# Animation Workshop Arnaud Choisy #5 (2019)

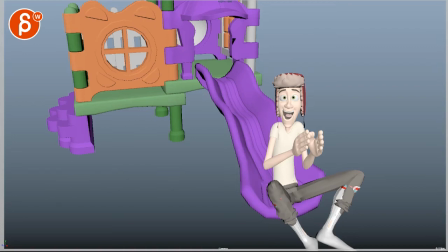(0:03)
All right, let's play this in full here. Let's see.
Wasn't that just magnificent?
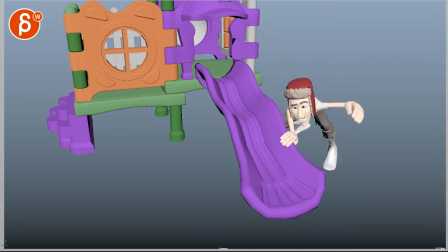(0:09) I was worried it was getting a little dodgy in the middle part, but then that finale, wow.
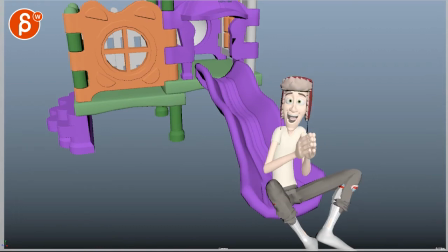(0:16)
All right, so let's see. You said you kept the transition, but add more change in the first bit and change the last pose.
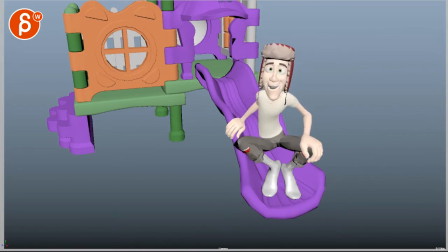(0:23)
Yes, for sure. Flesh it all out. All right, opinions before splining.
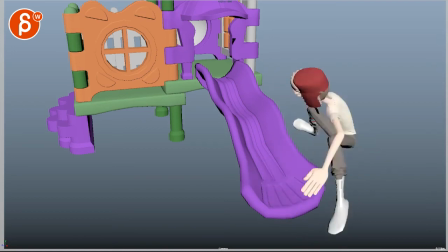(0:32) Wasn't that just magnificent?
There's still an element of repetition there.
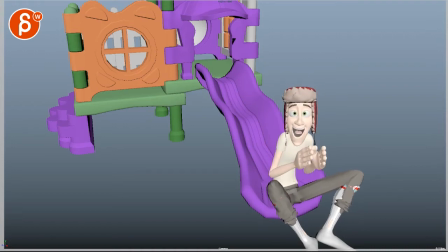(0:37)
I do like that you go lower, but then once we get this spot here, this whole section is all the same.
Wasn't that just magnificent?
I mean, one thing that you could try, if you want to make this a bit more interesting, is have him...
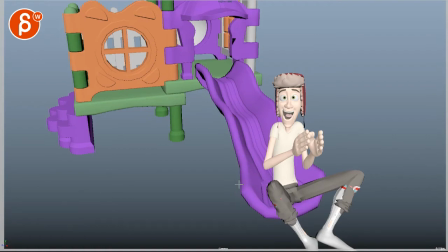(0:54)
What if... I know this is, again, throwing changes out there, but obviously feel free to ignore everything. What if, at the beginning, he is a bit more turned over and actually looks at this playground and goes...
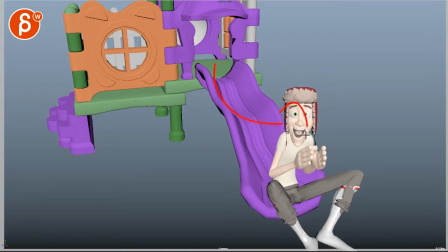(1:09) Wasn't that just magnificent?
Looks to us, and then...
Magnificent?
I don't know if you have time to look. I was thinking about looking over this way, looking over the other way. Well, there's nothing here, but it could be a thing of it might be turned over, looking here,
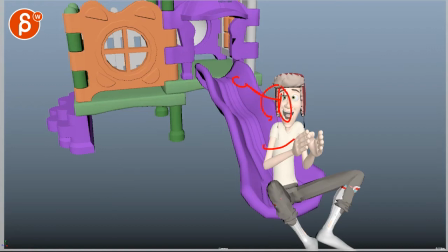(1:26)
turning a bit so that he's three quarter at us, looking at us, and then going back to looking maybe over here, and then coming towards the end to this. If that makes sense.
Wasn't that just magnificent?
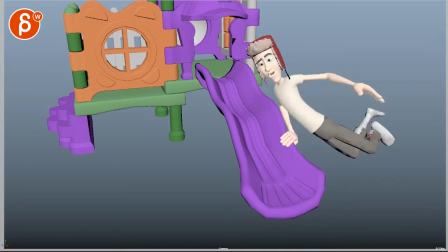(1:39) I was worried it was getting a little dodgy in the middle part, but then that finale, wow!
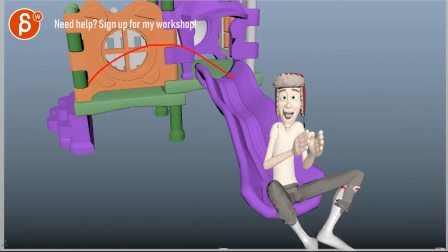(1:45)
But then I don't know. I mean, he's not exactly talking about the structure, is he?
Wasn't that just magnificent?
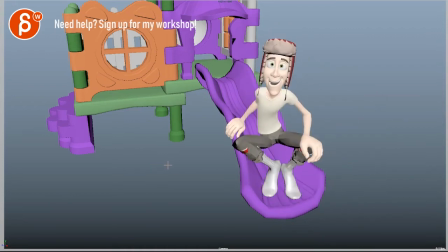(1:52) I was worried it was getting a little dodgy in the middle part, but then that finale.
Yeah, no, we're talking about something he performed.
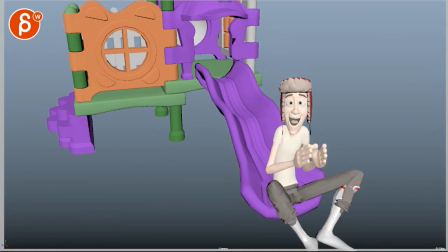(2:01)
So I don't know. There's something I feel like if there's anything that we can do where. See, this clap all the time, huh?
Wasn't that just magnificent?
Yeah, there need to be something, just something a bit more where he might start off with a pose that's potentially,
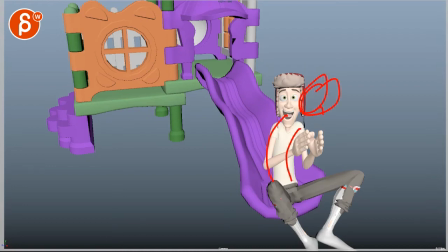(2:19)
I know I'm changing things again, but where he might be hunched over and then, gets up and then.
Wasn't that just magnificent?
Wasn't it just magnificent where he has almost like a bit of a wavy action in the head going left and right? Oh, wasn't that? He's a bit more celebration-y and it's acting. It's not just in here.
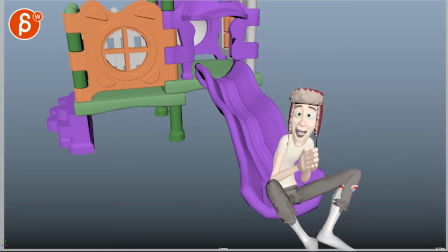(2:39)
That's all. That's the only thing where...
Wasn't that just magnificent?
Even that is okay, but then it really stalls into always the same thing. And it might get better once you do a, you know, more facial stuff, but I feel like there's something that we can push a bit more, because in a way,
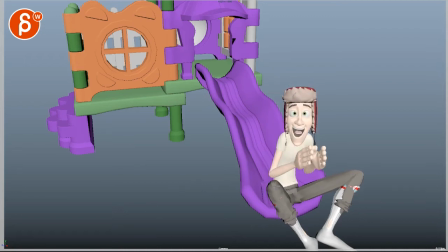(2:54)
it's this whole section comes down and it's kind of the same, but hunched over. And I know that's something that I was suggesting, but seeing it now, it feels like it's just not enough. But I don't want to dictate, you know, I'll do this, do that.
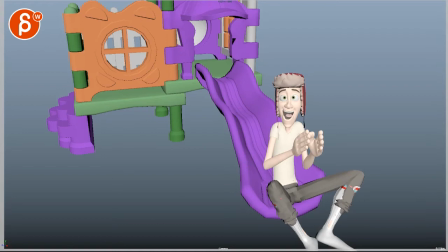(3:09)
So if you have any ideas as well, I'm obviously open. But to me, it seems like you want to do something where it can be a bit more...
Wasn't that just magnificent?
You know, where he might start like this, like I said, and maybe then he straightens up and then goes...
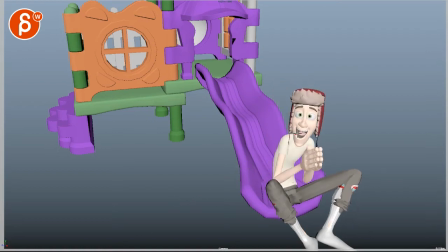(3:24) Wasn't that just magnificent?
And then as he does that, maybe he leans his head back and closes his eyes. He's like in a dream state or something.
Magnificent?
And then right at the end, you know, gets back into this... to go into that potentially. That's a potential thought there.
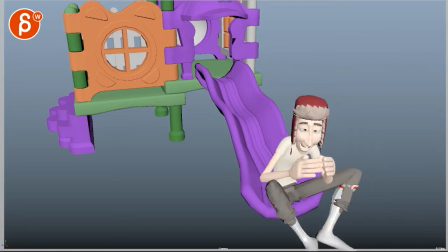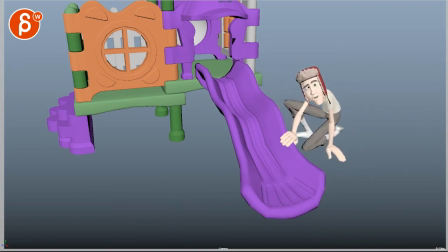(3:48) I was worried it was getting a little dodgy in the middle part, but then that switch out.
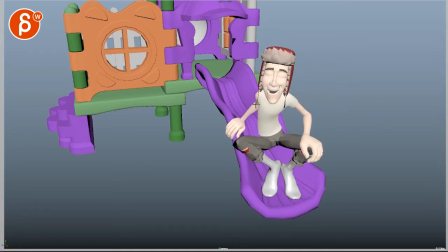(3:54)
It feels a bit broken in how far back this goes. If there's anything we can do to show the elbow a bit more, so it doesn't feel like that is a little short arm that grows out of the side.
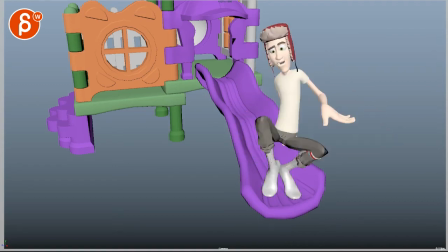(4:03)
Just for silhouette.
But then that finale.
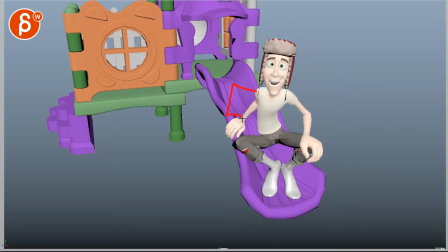(4:06)
You know, even if it's, I don't know, if you want to go and change the hand and actually grasping the other way, you know, I don't know if that would be very comfortable.